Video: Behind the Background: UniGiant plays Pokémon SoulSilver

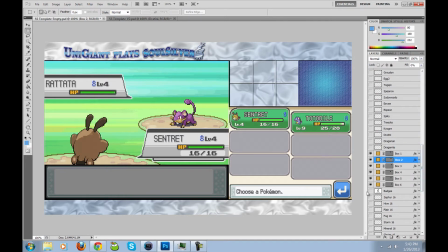And of course I had the badges and active roster text above each of those as well. And each of these are modeled after the colors of the HeartGold and SoulSilver logos respectively. Although I'm not sure if it was too clear about the HeartGold colors here, that was the intention.
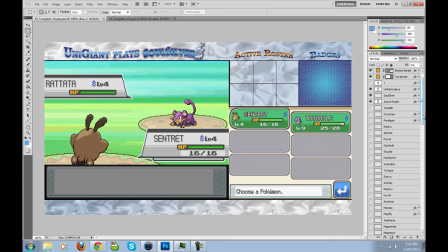And the boxes? Obviously if I had, say for this instance, I have Totodile and Sentret in my roster, I do have the backgrounds for each of these boxes colored based on what their type is.
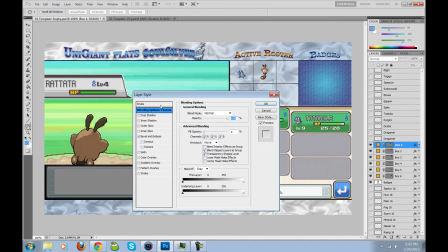And for this, I believe this is Blend Options. I have the same bevel and emboss as I had before, but I also added a color overlay, and the pattern overlay I needed to add because without this, it's just the plain color overlay,
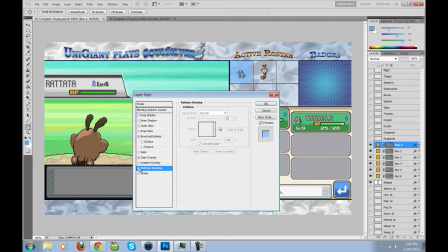and it obscured the texture a little bit more than I wanted it to. So I have the same pattern behind it, so it doesn't... Without it, if I wanted to still have the effect of the color, it wouldn't be nearly as prominent without the overlay.
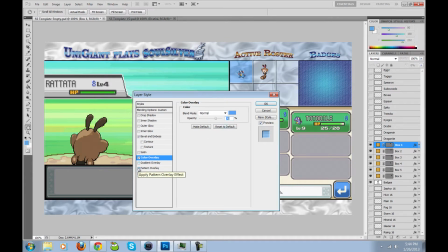So this is up to 70% opacity, and I have the pattern enabled for it as well. And every time I make the background for one of these boxes, I have it saved as a different style. So see, you can have the water background, I have the electric steel background for Magnezone, and so on for all of the other ones that I have.
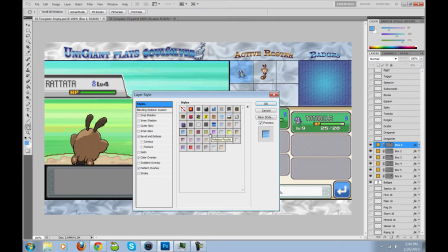Now they aren't all here because I had to change computers multiple times throughout the project, and as a result I lost my presets every time. So I only have saved here the ones that I use most recently.
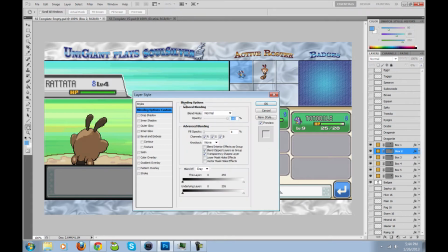So here we have the water background, and for box 2 we would have the normal background, which I have over here.
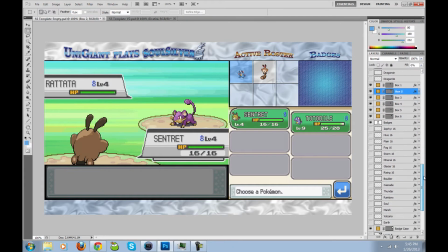And every time I wanted to enable a new badge, I have them all lined up here from the very beginning, so whenever I get a badge, all I have to do is make it visible, and there it is. The most difficult part about this, and by difficult I mean tedious,
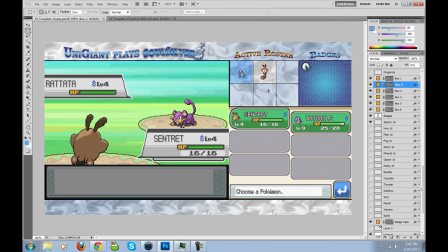was that whenever I gained a new badge, or whenever I changed my roster, or whenever I just switched the lead Pokemon, because I wanted to have the animated sprite here, and I didn't want to have the sprite dance in front of the other sprite because it just looks awkward,
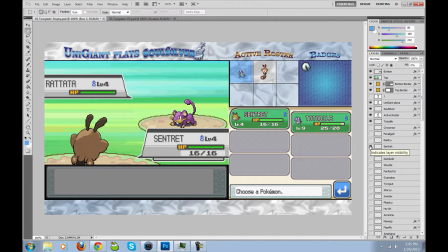and I'll show that off when we get into the video editor part, I had to leave the spot with the active Pokemon empty. So whenever I had to do this, I go up to File, and I believe it's Save for Web and Devices, but it's just easier for me to Control-Alt-Shift-S.
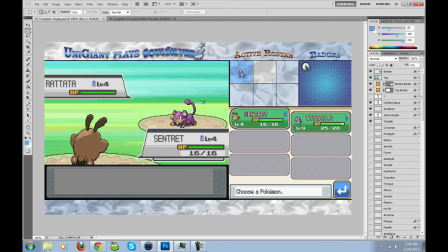And straight from here, although it takes a little while for Photoshop to do it now that I'm actually recording it,
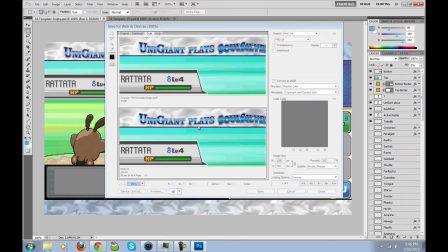it'll prompt you to save this background here as it is.
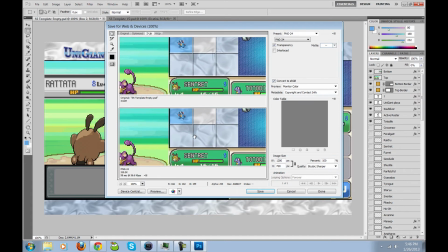So every time I would make a single change to the background, now of course I would disable the top and bottom screen preview here so you would just have the background. But if you're putting the screen on top of it anyway, it doesn't really make a difference.
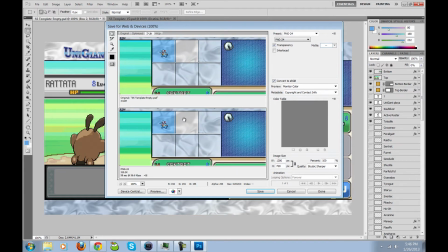I would have to do this for every single time I change the lead Pokemon, or change my roster in any way, or get a new badge.
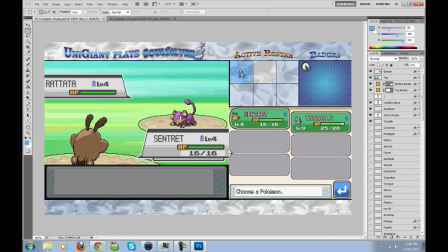So having a new background for each one of those cases can get ridiculously tedious. So if you want to do that for having an animated sprite for every active roster spot,
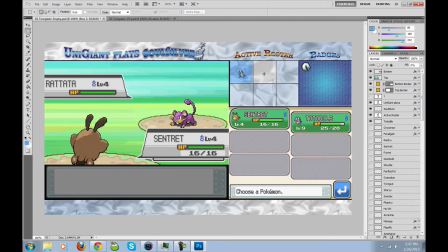just be aware it will take a little bit of time. I do believe if you use Photoshop in conjunction with Premiere Pro, you don't have to make a new image for every single background, that you can work with the layers and such, but I haven't used Premiere Pro, so I don't know too much about how that works.